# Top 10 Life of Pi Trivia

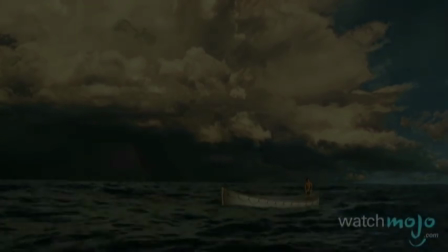0:05 there's a lot you don't know about this fantasy adventure story.
My name is Pai Patel.
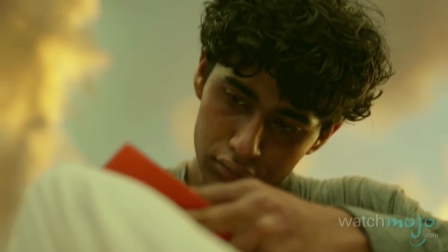0:12 I am on a lifeboat alone with the tiger.
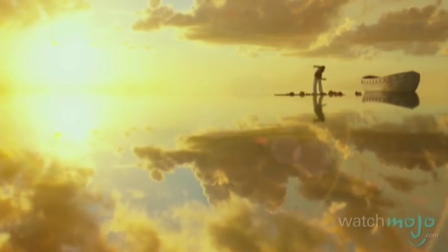0:15 Welcome to WatchMojo.com, and today we're exploring 10 pieces of trivia about Life of Pi.
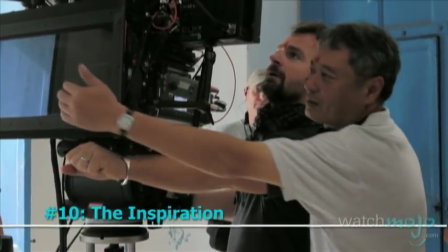0:22 Number 10, the inspiration. Our trivia list begins with a fact about the origins of this story.
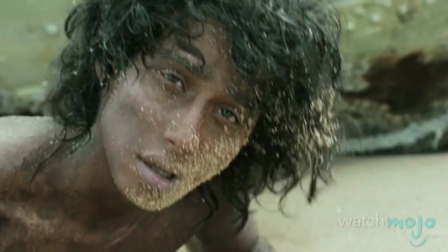0:28 This tale of a boy who survives 227 days at sea is based on a prize-winning novel of the same name.
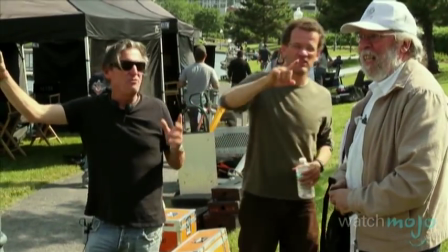0:36 Written by Canadian author Yann Martel, this story's inspiration came from a review of the 1981 short story Max and the Cats,
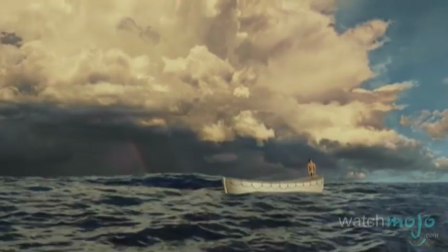0:45 which centered on a man who gets stranded in the Atlantic Ocean with a jaguar. Number 9.
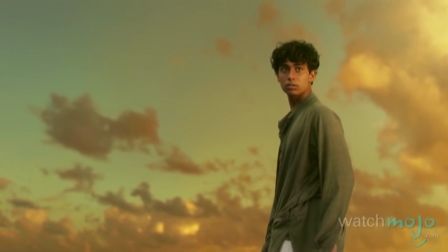0:51 Casting Pi. In the film, the teenage Pisin Molitor Patel, known simply as Pi, is older than he is in the book.
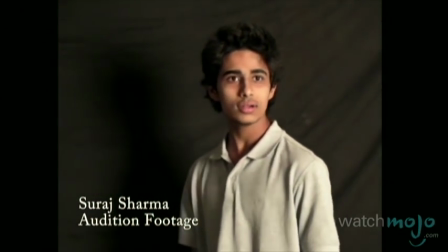0:59 Incredibly, 17-year-old Suraj Sharma was chosen from more than 3,000 hopefuls to play the leading role, even though it was his first time acting. He only tried out because of his brother, who asked Suraj to go along with him to the audition.
As a joke, I went, okay, I'll go do this. So I went and gave the auditions, and somehow I got chosen into the second round.
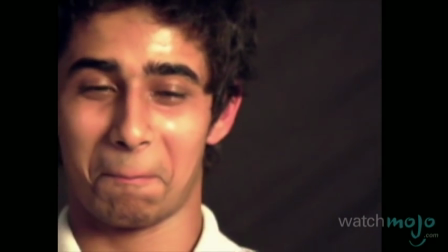1:22 As I progressed through the stages, it turned from a joke to the most important thing in my life.
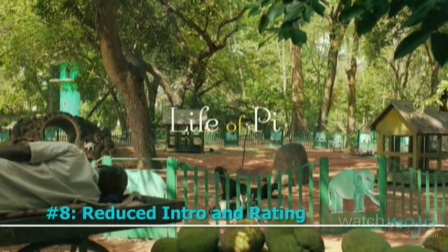1:27 Number 8. Reduced intro and rating.
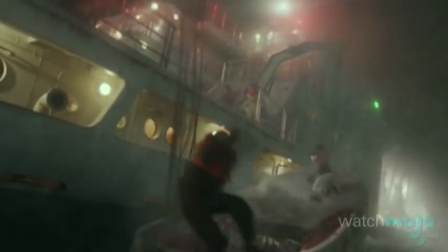1:31 For the film, many story elements were changed to make the film more dramatic and exciting.
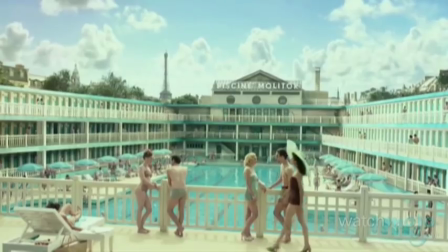1:36 As a result, most of the lengthy intro of Martel's book was shortened, so the film focuses more on the lessons Pi learned from his family than from his mentors.
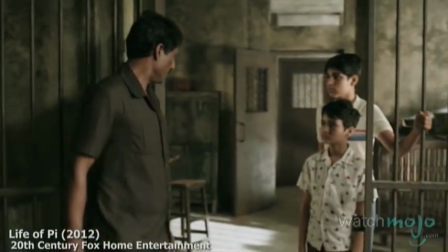1:45 Animals do not think like we do. People who forget that get themselves killed.
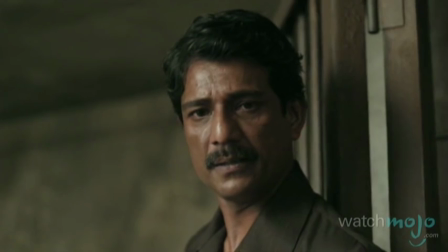1:51 The tiger is not your friend.
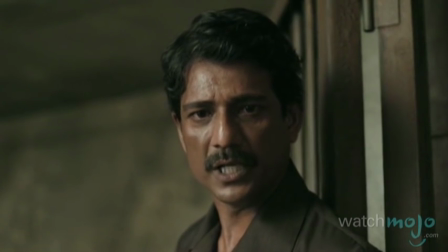1:55 When you look into his eyes, you are seeing your own emotions reflected back at you.
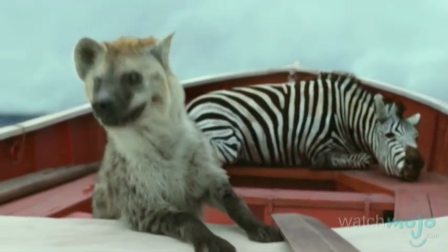2:00 The tone of the movie was also changed. The pain and suffering of the book was removed, so the film would be family-friendly with a PG rating.
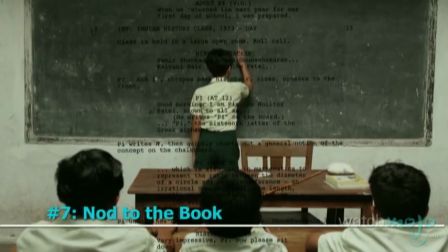2:08 Number 7. Nod to the book.
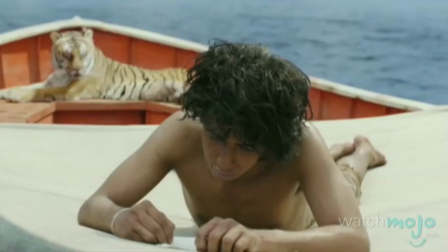2:11 Even though the film changed many parts of the original story, it lovingly paid respect to the book with various visual cues.
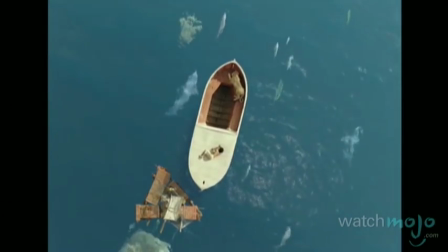2:18 The most notable of these is the overhead shot that shows Pi and the tiger Richard
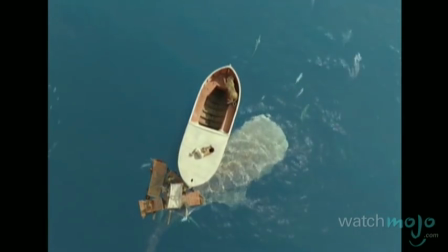2:24 Parker asleep while curled up on opposite ends of the boat as fish swim beneath them.
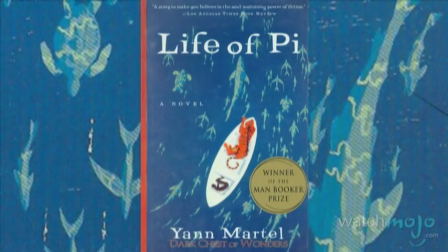2:29 This is a direct tribute to the book's cover. Number 6. Creating the tiger.
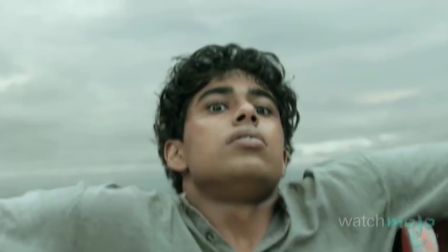2:38 Though Pi spends much of the film trapped with Richard Parker,
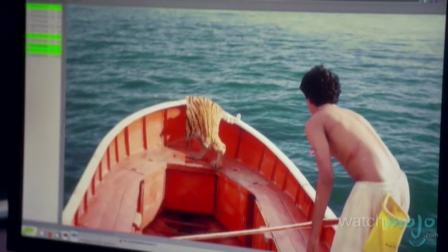2:42 actor Suraj Sharma was never actually in the boat with the live 450-pound tiger.
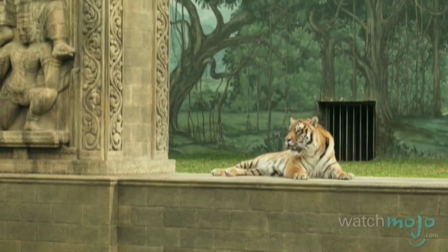2:47 The real tiger was only filmed in certain scenes, like when he is sitting at the beginning of the film, swimming in the water, and during stick training.
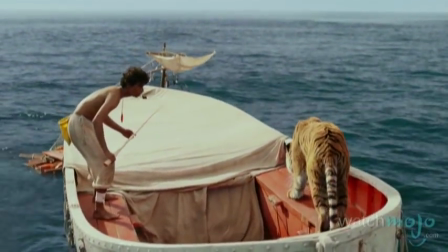2:56 CGI was used for the remaining shots, and in fact, 86% of the tiger shots were created by computers.
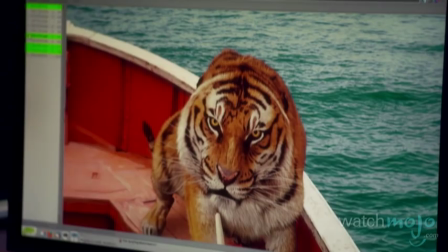3:03 Here you see the different lighting passes that take the guy from looking flat lit to actually look like he's being lit in the sun.
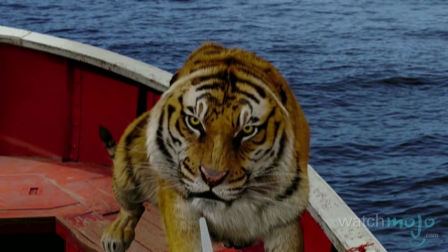3:10 There's a mirror pass. This actually takes all the light that's bouncing off the boat in the sky and introduces little nuances in the fur to make it look like he's really there.
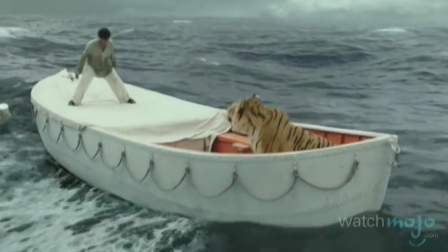3:18 Number 5. The untamable friendship.
Maybe Richard Parker can't be tamed, but with God's will, he can be trained.
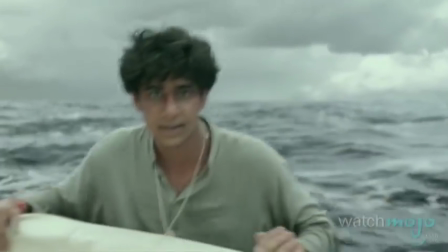3:30 In the Life of Pi film, Pi is never fully able to tame the tiger.
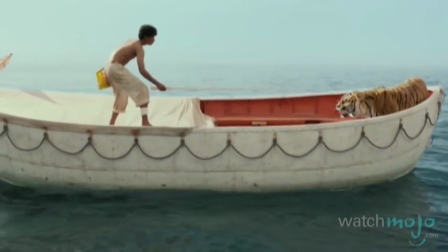3:35 But this was not the case in the book. Pi actually used his zoo and circus knowledge to subdue the beast.
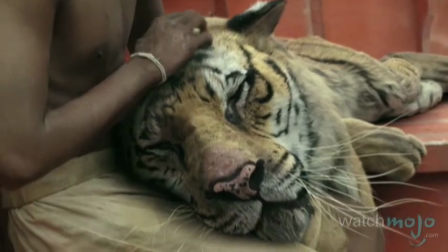3:41 We know this because the creature makes a noise that tells us he is no longer aggressive.
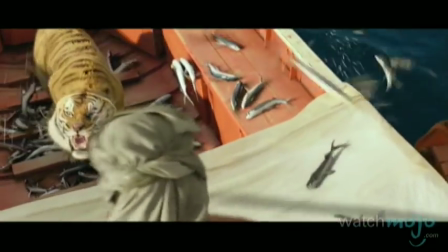3:46 But to keep the movie tension high, this part was cut.
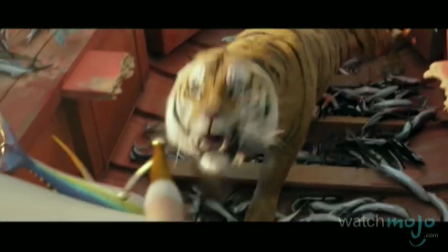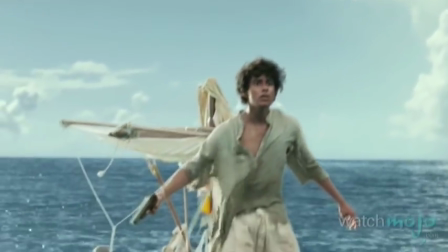3:57 Number 4. A real-life Pi. Director Ang Lee hired a man called Stephen Callahan to help with the movie. In 1982, Callahan survived 76 days on a rubber lifeboat in the Atlantic Ocean when his sailboat sank.
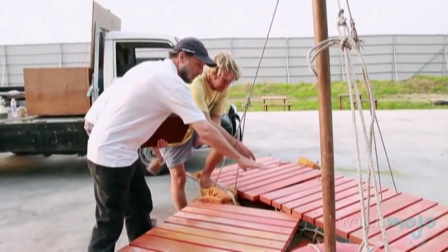4:13 He was able to describe the conditions and emotions he experienced, so the film would be even more convincing to audiences.
I was mentioned in the book by name, and so I think they tracked me down.
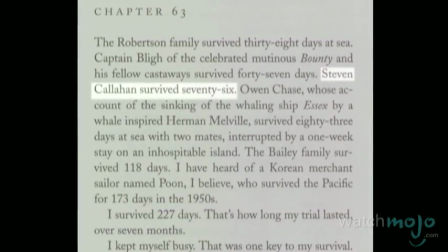4:24 When I was a young man, I built a little boat and sailed it to Europe, and was coming home,
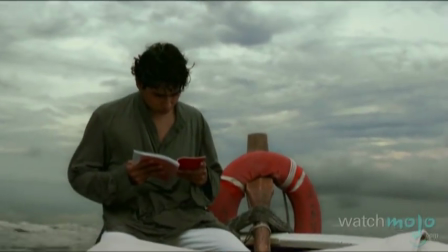4:31 and something hit the side of the boat, and I spent the next 2.5 months learning to live like an aquatic caveman.
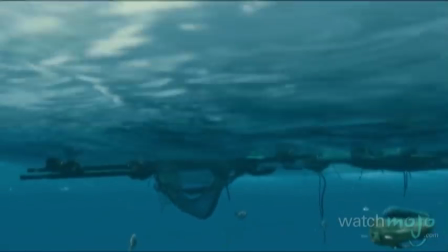4:36 An ecosystem developed around the raft and followed me the whole way, and that's what a lot of this story is about,
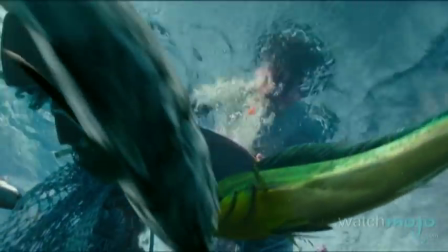4:42 the ecosystem of the ocean and how Pi ends up learning to live on that.
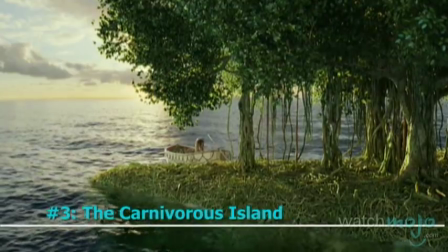4:47 Number 3. The Carnivorous Island.
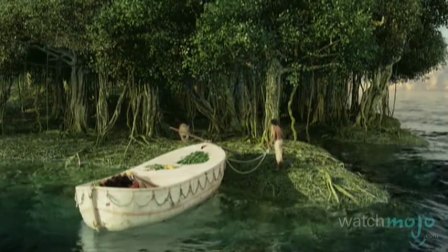4:50 In the film, Pi and Richard Parker only spend a day on the Carnivorous Island, which was done in order to help the story flow.
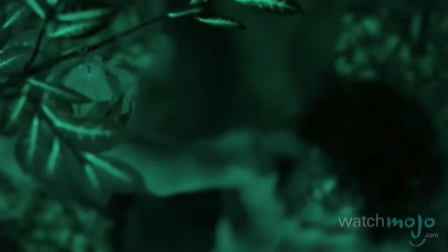4:57 The island and its terror are displayed through scenes like when Pi discovers human teeth,
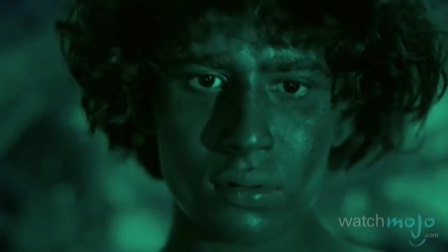5:02 but it is shown in such a way as to make the audience doubt if it really existed.
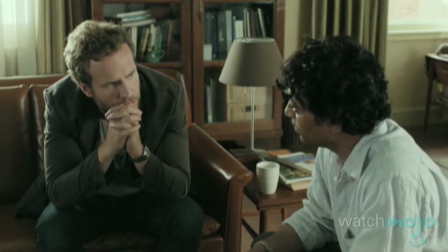5:07 This doubt is explained more later in the film when Pi is older and speaking with the writer.
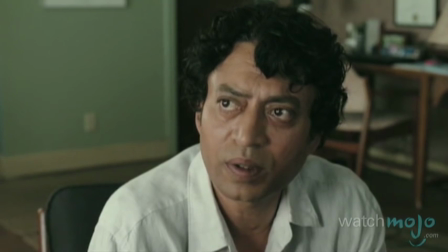5:12 Where'd the tooth come from? Years ago, some poor fellow just like me must have found himself stranded on that island. And like me, he thought he might stay there forever. But all that the island gave him by day, it took away again by night.
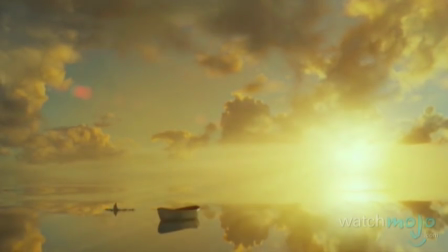5:28 Number 2, moments of cinematic beauty. Ang Lee manages to capture the novel's moments of beauty and wonder on film,
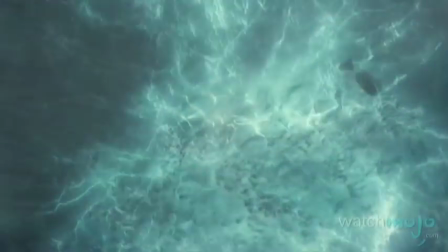5:36 including such scenes as a lightning storm and the introduction of the whale.
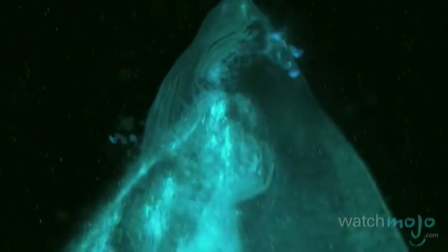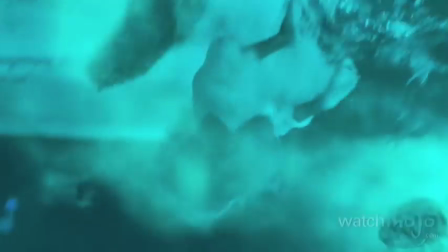5:49 While the movie's running time meant many cuts were necessary, the biggest omission is the fact that audiences do not overhear all of Pi's thoughts.
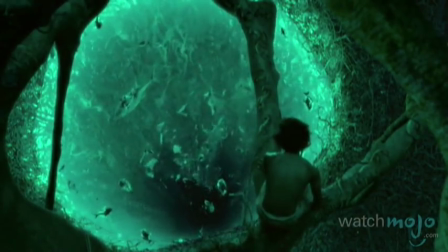5:57 To make up for this, the film focuses on stunning scenery and close-ups to show Pi's emotions.
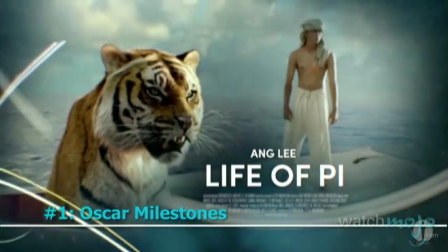6:04 Number 1, Oscar milestones. Rounding off our trivia list is a fact about this movie's winning ways.
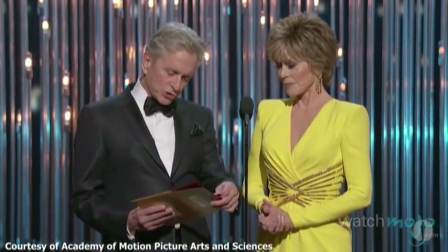6:11 And the Oscar goes to Ang Lee.
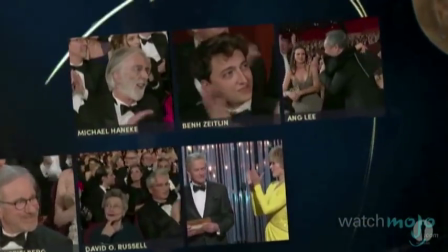6:14 This is the first PG-rated film to win the Oscar for Best Director since 1985's Out of Africa.
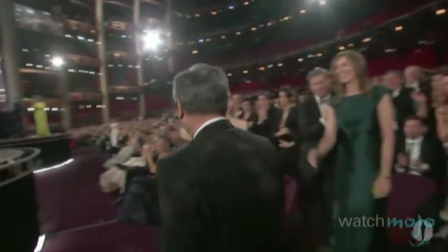6:21 It was also the first family film to win the Oscar for Best Director since 1969's Oliver,
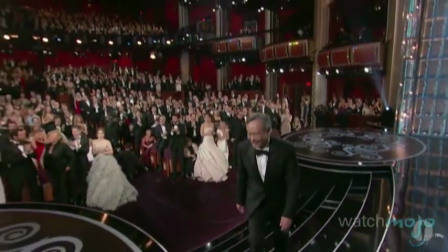6:28 and the first film to win Best Director without taking home the Best Motion Picture Academy Award since another of Lee's films,
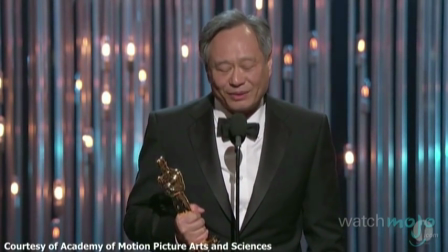6:36 2005's Brokeback Mountain.
I really want to thank you for believing this story and share this incredible journey with me.
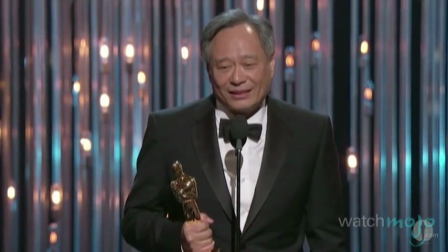6:43 I need to thank Jan Martel for writing this incredible, inspiring book.
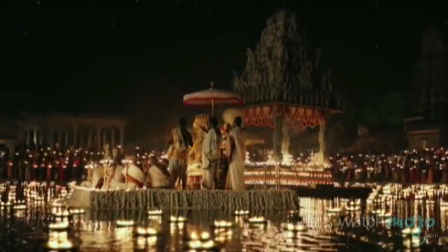6:47 Are you a fan of Life of Pi? Which did you enjoy more, the novel or the film?
I wrote Life of Pi because I had to.
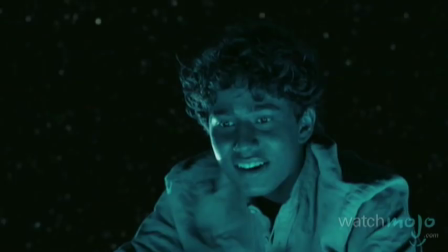6:55 That story took possession of me, took hold of me.
For more illuminating top 10s, be sure to subscribe to WatchMojo.com.